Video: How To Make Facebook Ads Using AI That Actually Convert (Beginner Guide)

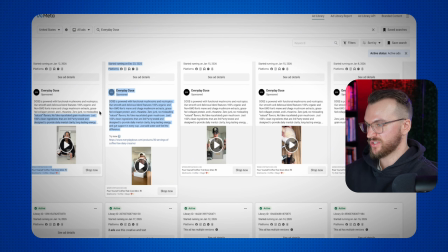[8:17]
These are all of their top of funnel ads though. And you can see it's just a ton of copy, honestly, all bundled together, which, is okay. I don't really recommend that. I kind of recommend spacing this out a little bit better because as a viewer trying to read that, it's pretty difficult. But we're not talking about the copywriting right now. We're just talking about these UGC creatives.
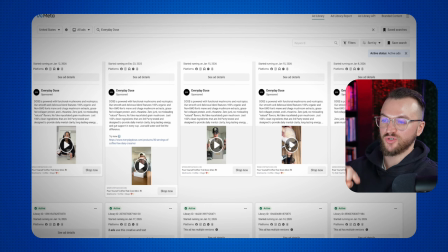[8:34]
And as you can see right here, this is a perfect example of the ad that I was just talking about, the talking head with the background cut up removed right here.
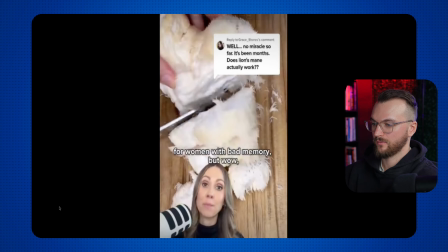[8:41]
So let's watch this quick.
Yes, lion's mane is great for women with bad memory, but wow, I've heard some horror stories.
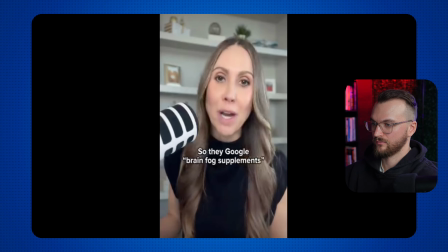[8:47] Most people assume they have a bad memory or attention issues, so they Google brain fog supplements and then they end up with lion's mane, but nothing happens.
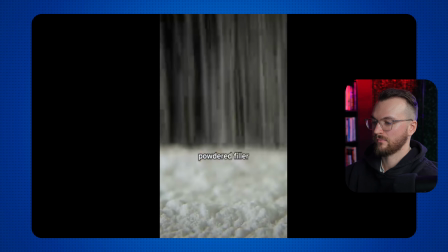[8:54] Because most lion's mane out there are powdered filler with less mushroom than a pizza crust.
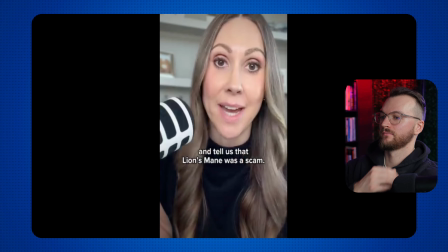[8:59] We had someone message us and tell us that lion's mane was a scam, that she took it for months and she felt zero different.
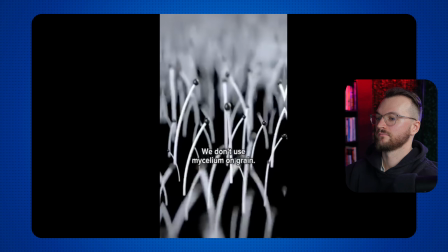[9:04] And that's when I knew she wasn't taking Everyday Dose. We don't use mycelium or grain, no cheap powder.
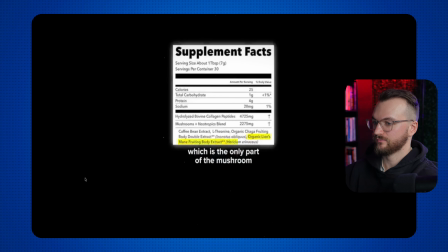[9:09] We use the fruiting body extract, which is the only part.
So you could see that ad had a really good hook.
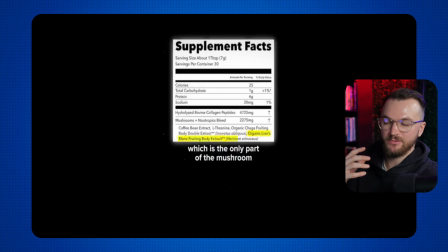[9:15]
It kind of intrigued your interest without bringing up the product until we were halfway through the ad.
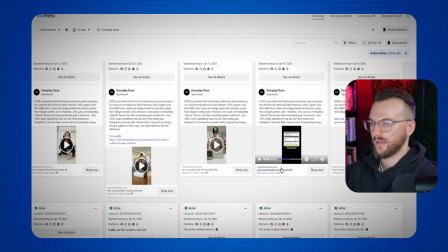[9:20]
So it really felt like an organic piece of content. And again, that was a perfect format that you can use with your ads right there.
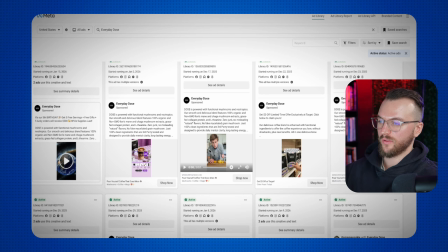[9:26]
Let's look at this one as well. This is another one that you could easily film as well. And let's look at the hook here.
If your farts stink, your face is puffy, you wake up feeling like you have horrible sugar cravings, your skin keeps breaking out, and you have zero energy after 8 hours of sleep. And I can't even blame you because I used to deal with all of that as well until I fixed this one thing. It's the same thing that got rid of my...
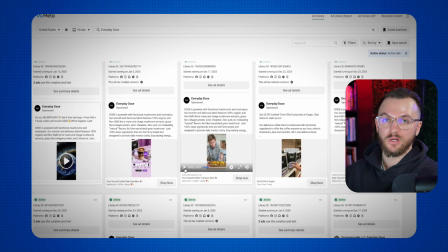[9:43]
Yeah, so there you go. Creates a super powerful hook there by kind of calling out things that are wrong with you. So like your farts stink, you know, you have no energy after sleeping. And then he's like, I can't even blame you. Here's one thing that did it to fix it. And what do you think he's going to tell you later? It's, I tried using everyday dose and boom, that fixed all my problems,
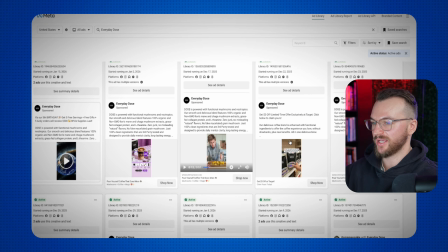[10:02]
which obviously is a pretty big claim, but that's going to get you to buy if you have all of those problems.
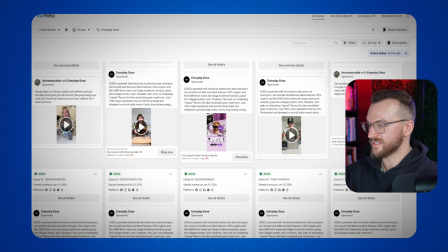[10:07]
And so all of these kind of do something similar, right?
If your farts stink, your face is puffy, you wake up feeling like shit, horrible sugar cravings, your skin keeps breaking out, and you have zero energy after 8 hours of sleep. I can't even blame you, because I used to deal with all of that until I fixed this one thing. Same.
Yeah, so like literally the exact same hook there, just using a different influencer.
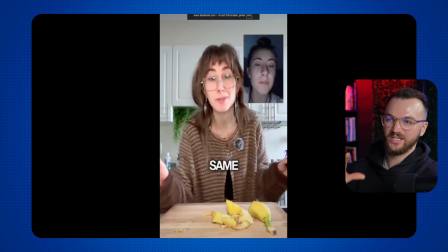[10:24]
And they're also doing something else that's really unique with this, is they're doing something like really weird.
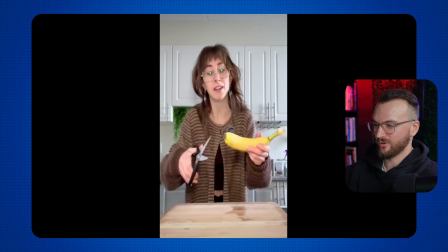[10:30]
The other guy was cutting up a fruit, which is more normal, but this lady is like taking scissors to a banana. So super weird. That's definitely going to hook you in.
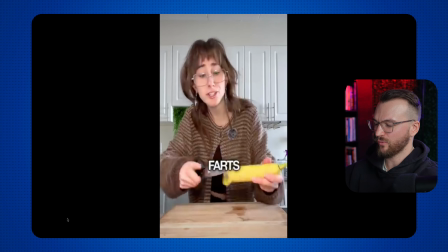[10:38]
Just that alone is you're going to be like why the hell is she stink, your face is puffy, slicing up a banana, horrible you know?
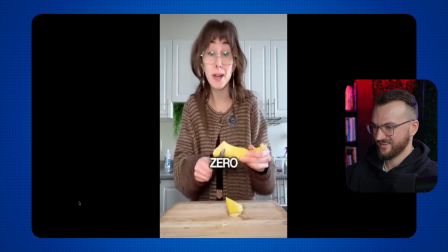[10:45] Sugar cravings, your skin keeps breaking out, and you have zero energy after 8 hours.
Yeah, so really good there.
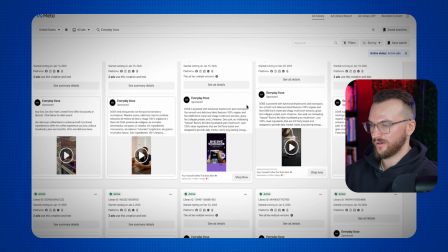[10:50]
And again, a ton of different examples right here. I mean, it looks like a lot of these do the same kind of thing.
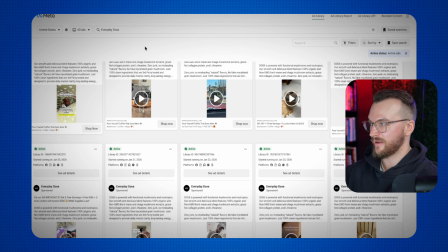[10:55]
But yeah, this is a great example. And by the way, I'm on the Meta Facebook ad library right here. So you can just search Meta ad library. I also have a YouTube video that will show up in the top results how to use this.
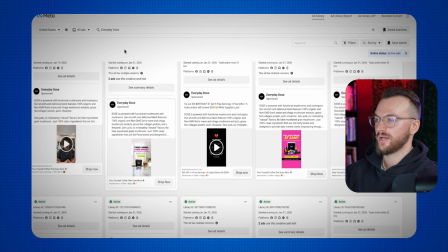[11:04]
And you can go ahead and look through this ad just like I'm doing right here by searching everyday dose.
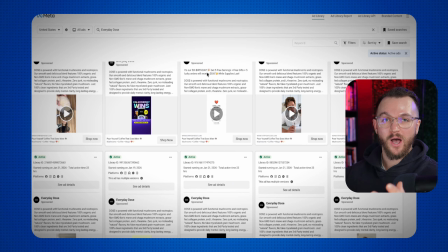[11:09]
And you can see all their ads right here. Now, quick pause. If you're finding this video helpful and you want real Meta ads breakdowns, please hit that like and subscribe button. I'm really pushing to get to my first 10,000 subscribers, and every sub genuinely helps the channel grow and like.
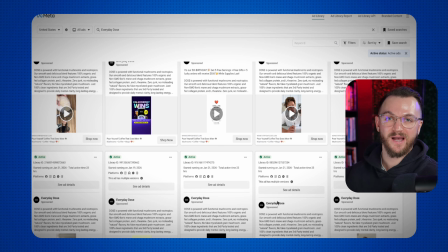[11:24]
So if you could do that now, I'd really, really appreciate it. Now, let's get back to the video. Now, lastly, let's talk about how beginners overcomplicate meta ads. Most beginners simply fail because they over-edit the video, they over-script the video, they overthink the messaging, and the list goes on, right?
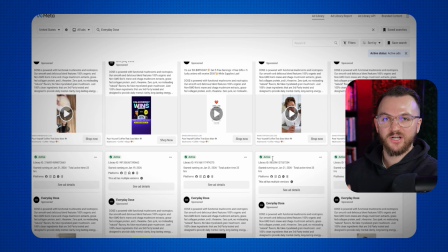[11:42]
But Meta doesn't reward perfection, it simply rewards relevance. And a lot of the best ads that you're going to see, and think about the ones that you stop for the most, they feel super authentic. They look like the kind of current videos that are on TikTok, a video your friend might make, or a video that, you engage with.
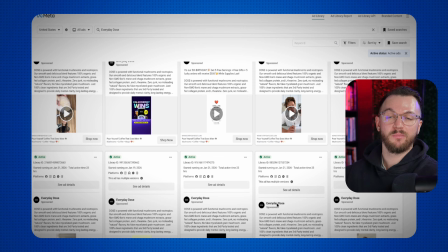[11:57]
And look, when starting out, your goal isn't to scale. It's not to make, 100 ads that all look amazing and perfect, right? Or if you're, a business that's already having success with ads and you're trying to take it to the next level, right? Your goal isn't to like scale creative and make as many creative as possible.
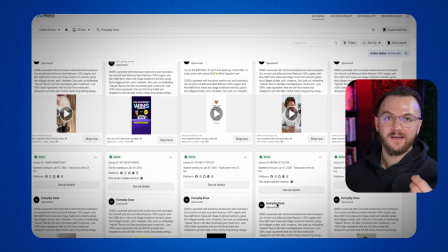[12:13]
It's to make a low volume of really well executed, well thought out ads that can honestly, really cut your cost per acquisition in half and scale your business.